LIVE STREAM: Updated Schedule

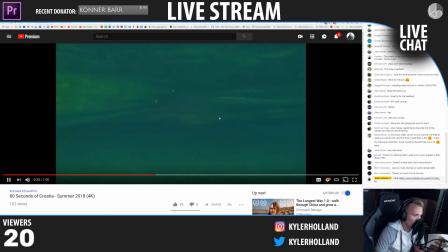Like this Luma fade was pretty effective.
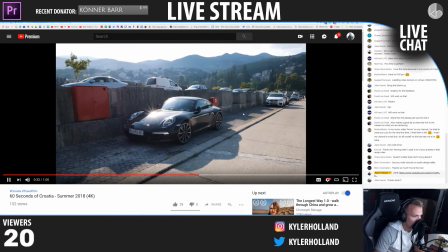No problem, Jake. Thanks for sharing. Like the masking transition, that was really nice.
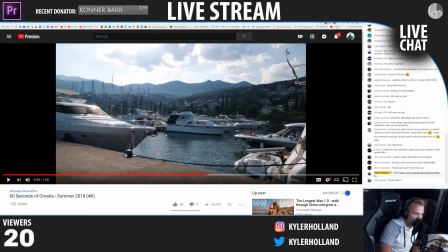That was also really nice because check out this motion. we have motion going to the right, and then we're continuing to the right.
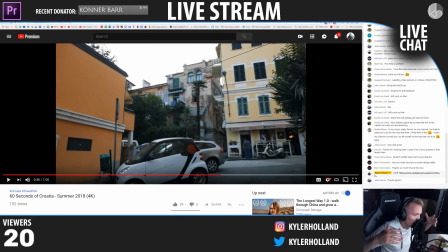That is the biggest thing that I'm taking away from today's videos that you guys are sharing, is that motion is going to take our videos to the next level.
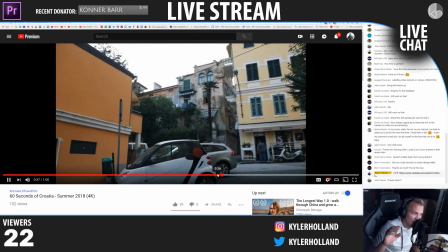And also, this reminds me of the wheel video earlier that we saw in the gaming video is on like everything to audio, edit your videos to audio.
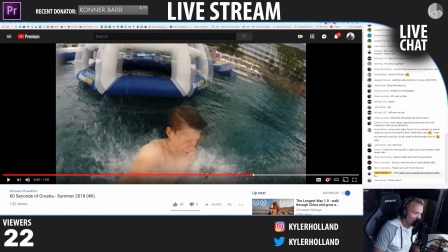So that time, I was expecting to see going underwater, and I didn't get that.
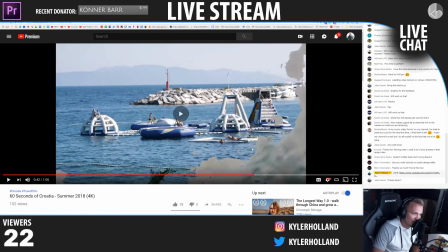I got this shot, so maybe not the best clip to use to transition between.
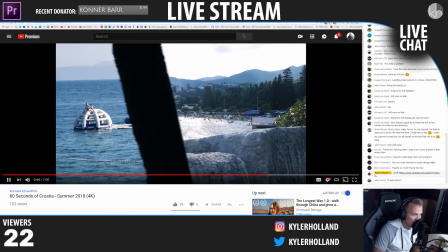Masking, called it.
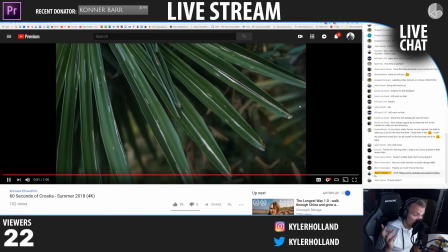Again, another video using the use of black space. Black space is also good space. So, I enjoyed the video.
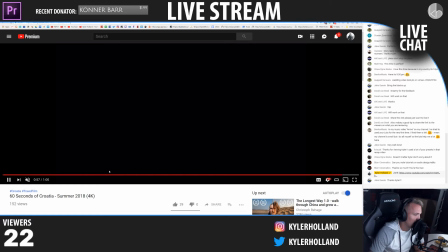It was really good. One thing that I would say is that it says 4K. To me, this does not look 4K. And I know you probably are filming it on a GoPro.
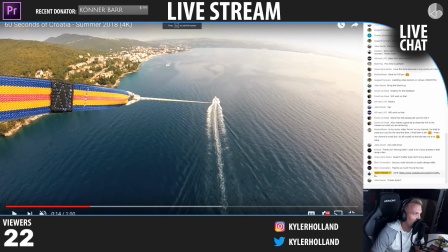The problem with GoPros is they don't look 4K. If you look at like the background, like look how grainy and ugly this is. 4K looks good up close. So if you're shooting on a GoPro in 4K,
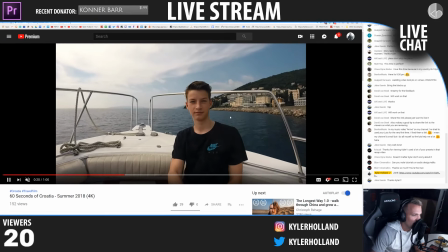you have to shoot in special modes like linear and not the super view or wide shots, because the 4K doesn't look that great.
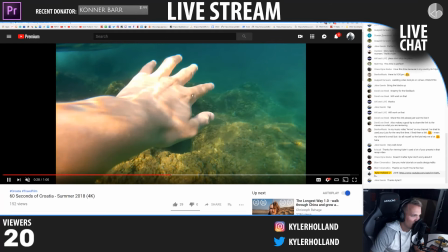They look good underwater and stuff like that. Like these shots are really great. So definitely just keep that up.
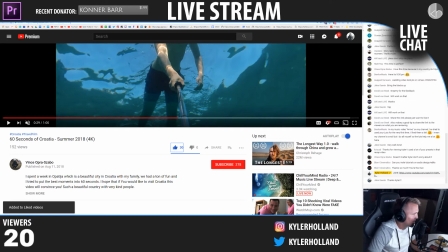But I'll give you that thumbs up. Thank you for sharing, Vince. We're gonna move on. We got one from Roy Shipper, if I'm saying it right. We'll check that out.
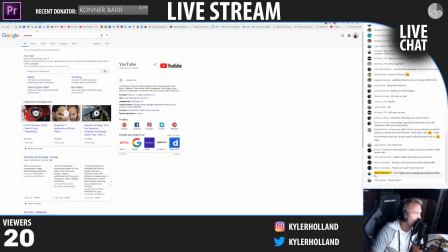We got a couple more, and then we'll be done. Let's see. I copied this completely wrong.
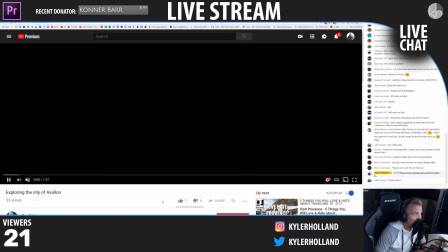Also, let me know the quality of the stream, because like right now I'm streaming in 1080p. I could stream in 4K.
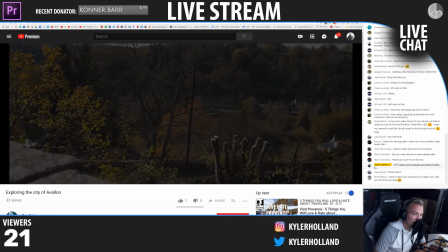Hopefully it is good. Ben said I have to leave now. Hope you'll do it again soon.
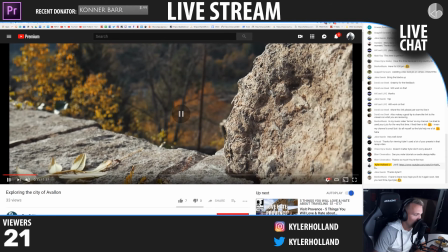See you next time. Thanks for sharing, Ben. I will see you later, hopefully next Sunday.
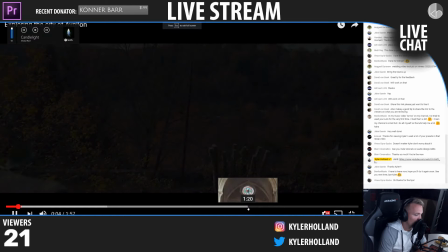Let's suppose that you were able every night to dream any dream you wanted
to dream. I've heard this story so many times.
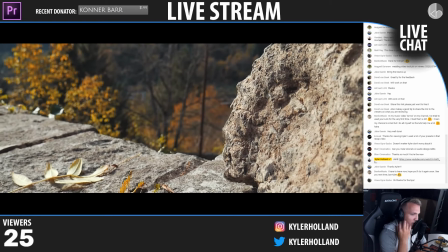And that you could, for example, have the power of this pulling back shot within one night to dream 75 years of time,
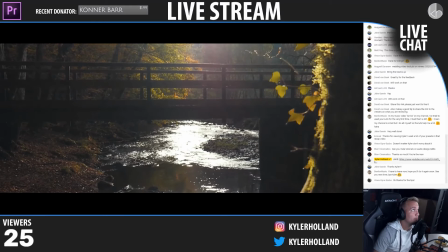or any length of time you wanted to have.
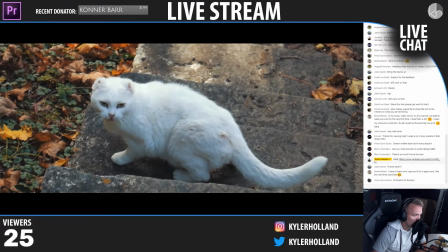And you would naturally, as you began on this adventure of dreams, you would fulfill all your wishes.
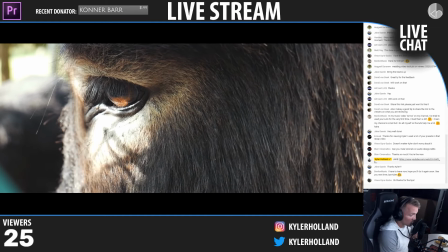That's a dope shot. Nice and close.
You would have I need to eat something.
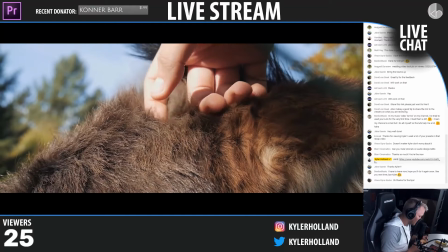Every kind of pleasure you could conceive.
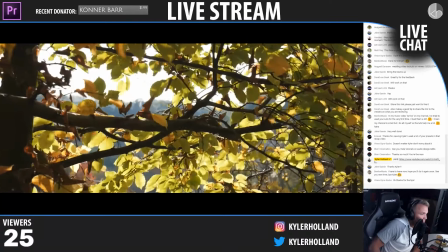And after several nights of 75 years of total pleasure each, you would say, well, that was pretty great.
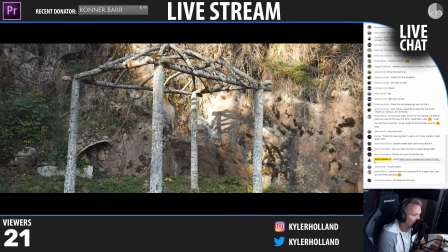But now let's have a surprise. Let's have a dream which isn't under control.
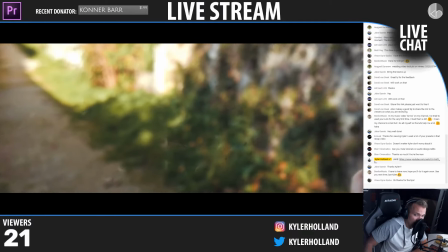Nice. I'm gonna turn my AC on. Let me know if it's too loud.
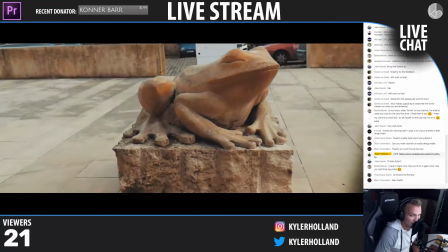It shouldn't be too loud.
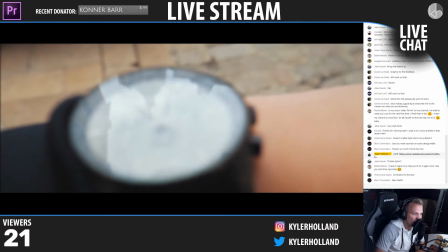Okay, so interesting fade we had going on there. I think.
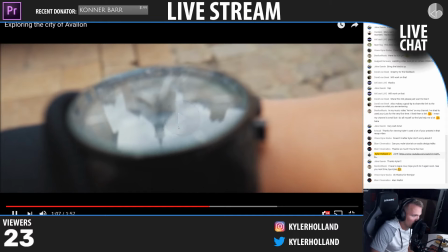Are you gonna transition into this steeple?
What about a hit of your love?
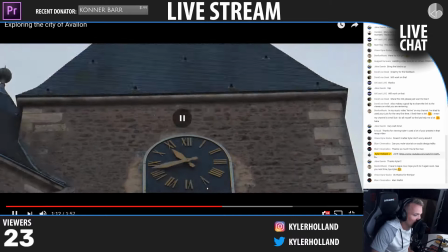Loved it. Called it.
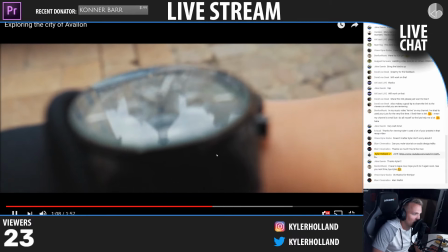What about a hit of your love?
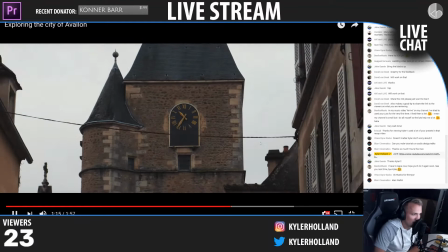So that's really good use of reversing footage.
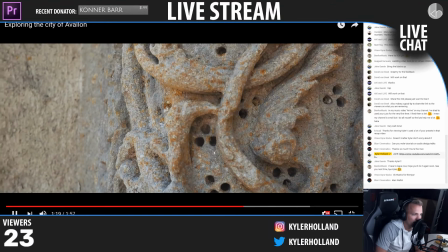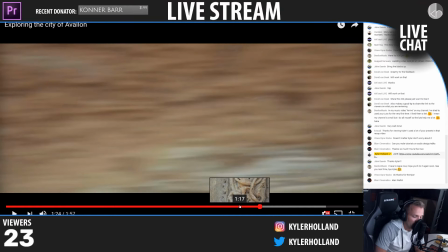So a really nice use of hyperlapses and similar footage, because you can blend together pretty much anything.
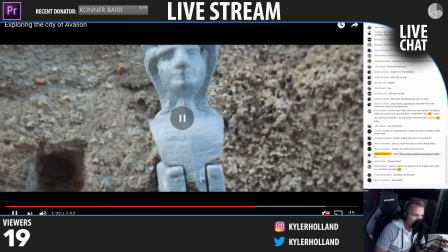Like right here, check it out how we have two clips that are completely different, just right there. They're completely different. One is at black and then goes to white. So definitely a unique clip.
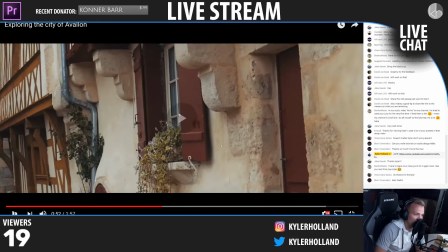One thing I would say is that I think the motion picks up right here. I enjoyed that.
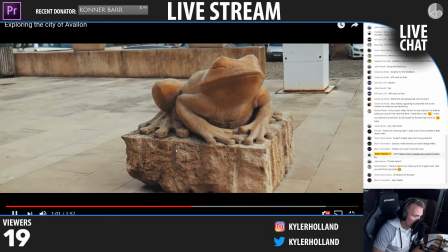Quality's pretty good. We have two masking happening at the same time, but this drop was pretty dope.
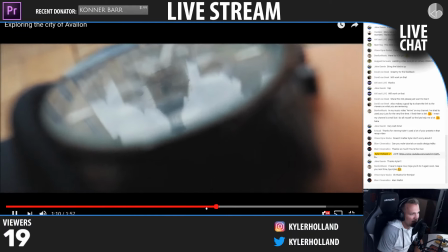Coming into the watch, I think maybe on the watch was too long, but I did like it.
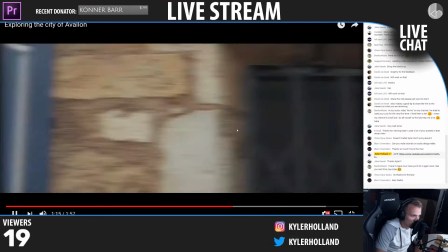This shows that you can use clips in reverse order. I want to see more hyperlapse.
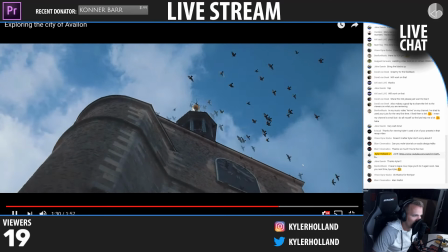Overall, really good video. Use of birds and overlays.
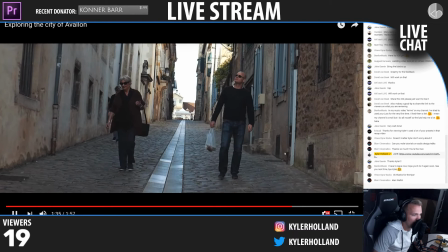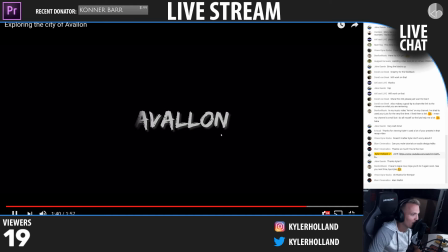Nice, shutting the door. That's really cool. Thank you so much for sharing, Roy.
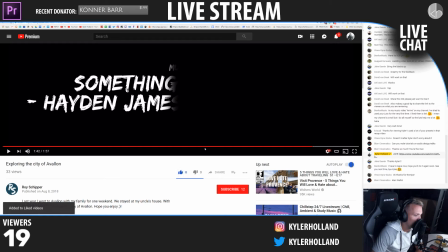I definitely enjoyed that. That'll give a thumbs up for me. A couple things I would say is the watch.
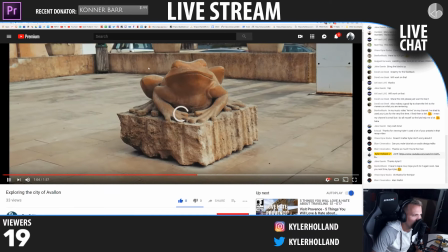I felt like it was on the watch for a little bit too long. And then the transition to the watch, maybe not the best choice.
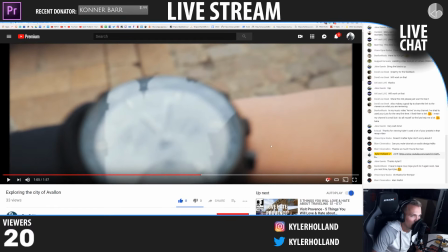But, however, we all can make whatever we want. So, I definitely enjoyed that.
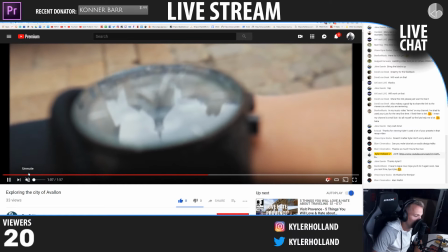I thought the watch transition was the climax, and you definitely agreed with the audio and stuff on the drop.
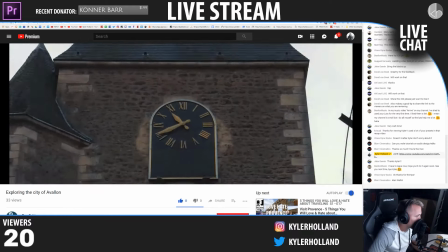So, thank you for sharing. That was awesome. All right. Andrew, we have a video from Vimeo.
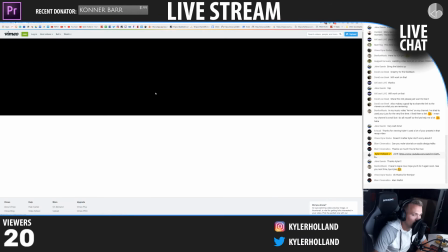Vimeo. How many? Yeah, Alan Watts is the name of that guy.
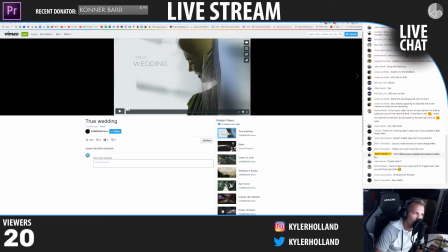He literally says so many great inspirational speeches. Like, honestly.
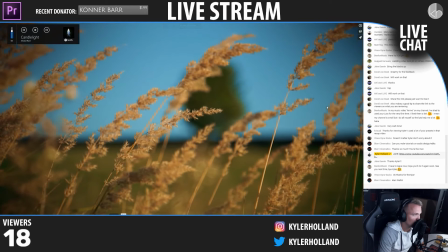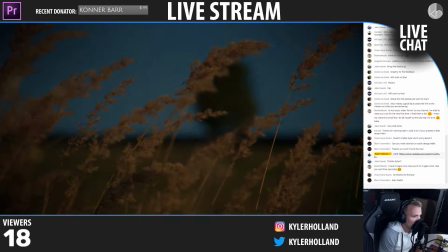The color's awesome right here.
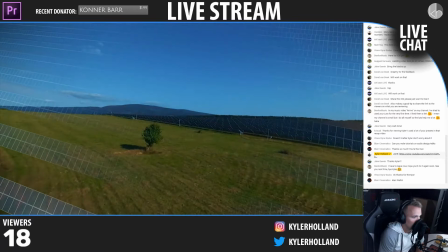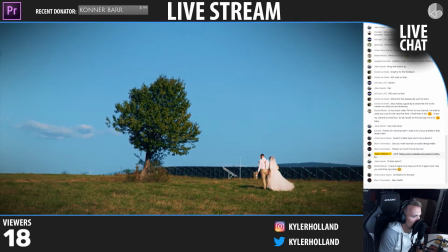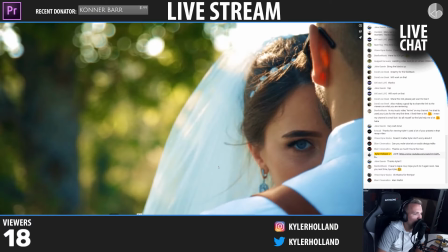Okay. Love the shots.
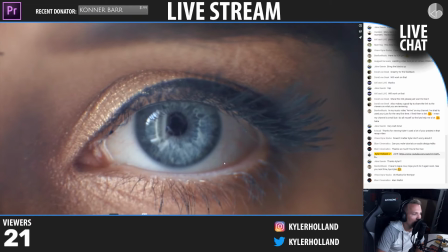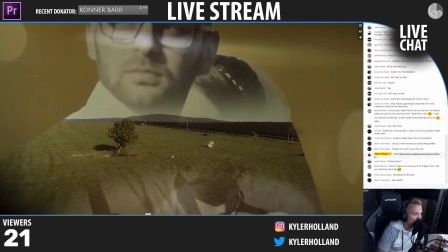That's a nice overlay.
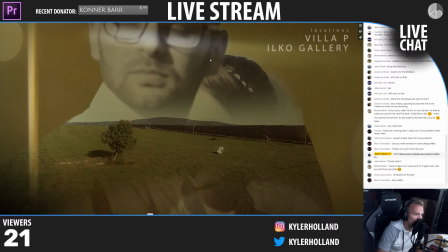So these are like use of overlays and the double exposures, which like creates two different exposures from the same image.
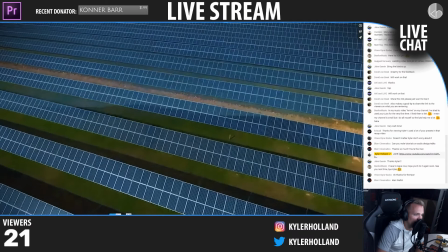One thing I would say is in the beginning, I thought you had a very great start.
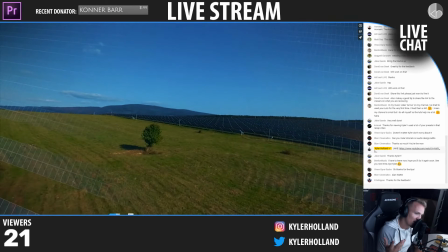And then as soon as the zoom happened right here, I was taken back a little bit because I almost want like on that drop, like if you just cut to that shot, that'll be,
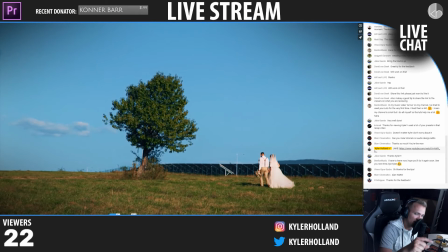I think it'll be better. Like right here. I think if you just cut to this shot, that'll be more impactful than actually just like zooming into it. Like, no offense to zoom, but I believe that that transition is now getting to be overused, and it needs to adapt to the footage.
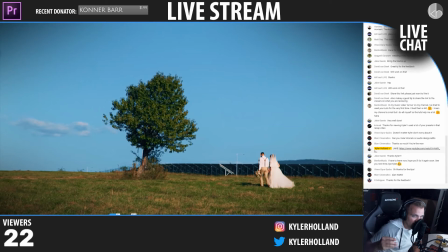So if your clip is zooming forward, it's super fast, then you can zoom into like a smaller version of the clip.
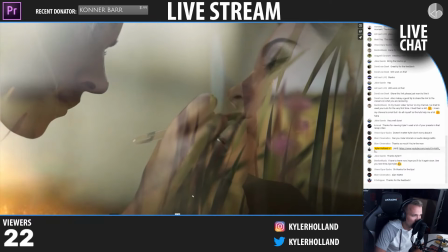But I would say just cut to that section right there. But I love the shots. I love the use of your exposures.
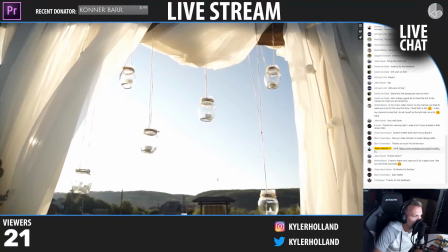It's all looking good. That's a nice shot.
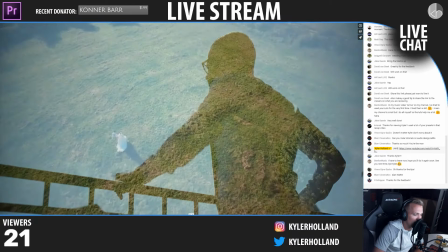Good. So I really enjoyed this video. Your use of phase were really effective.
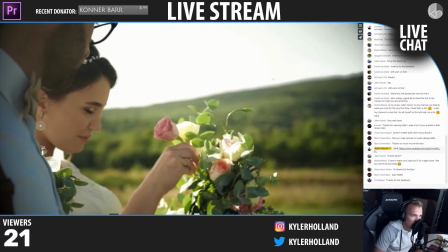Walking backwards also effective. You can use footages in reverse. Some of these transitions were really sick using track mats, but I enjoyed it.
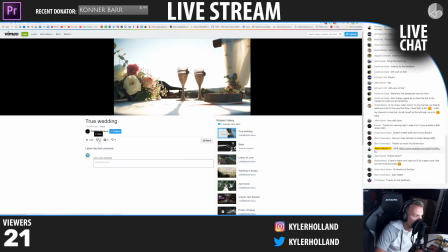I love the color. It's very vibrant, so definitely good. I don't know how to give thumbs up or on Vimeo without signing in, but there we go.
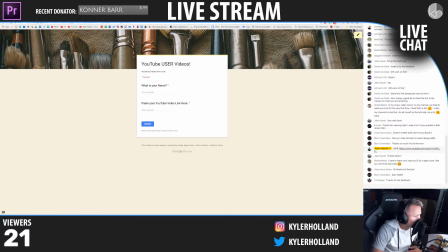Let's check the next one from Emily. Emily shared a video.
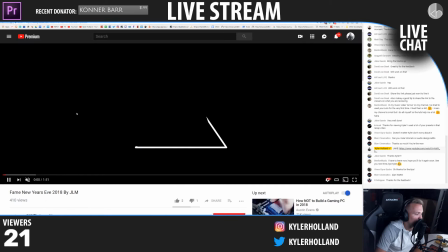Let's check out what this video is. Fame New Year's Eve 2018.
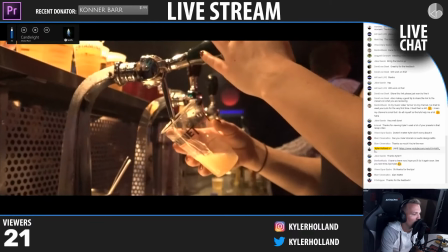Don't you know now is the perfect time.
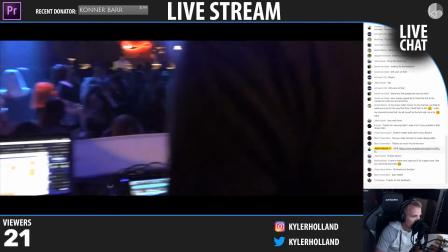We can make it right.
So you guys are at a club. Got some whooshes happening on.
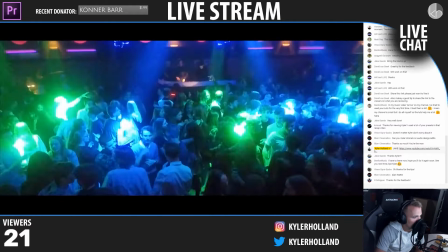No problem, Roy.
Let me take you to the mat. We can make it right.
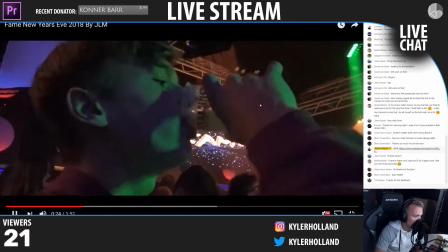We can make it So Emily is having a great time.
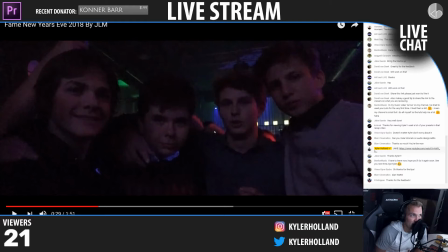So this is a big thing about confidence that we can chat about real quick. It's like when you're making a video, it's hard to be confident enough to actually go out there and shoot.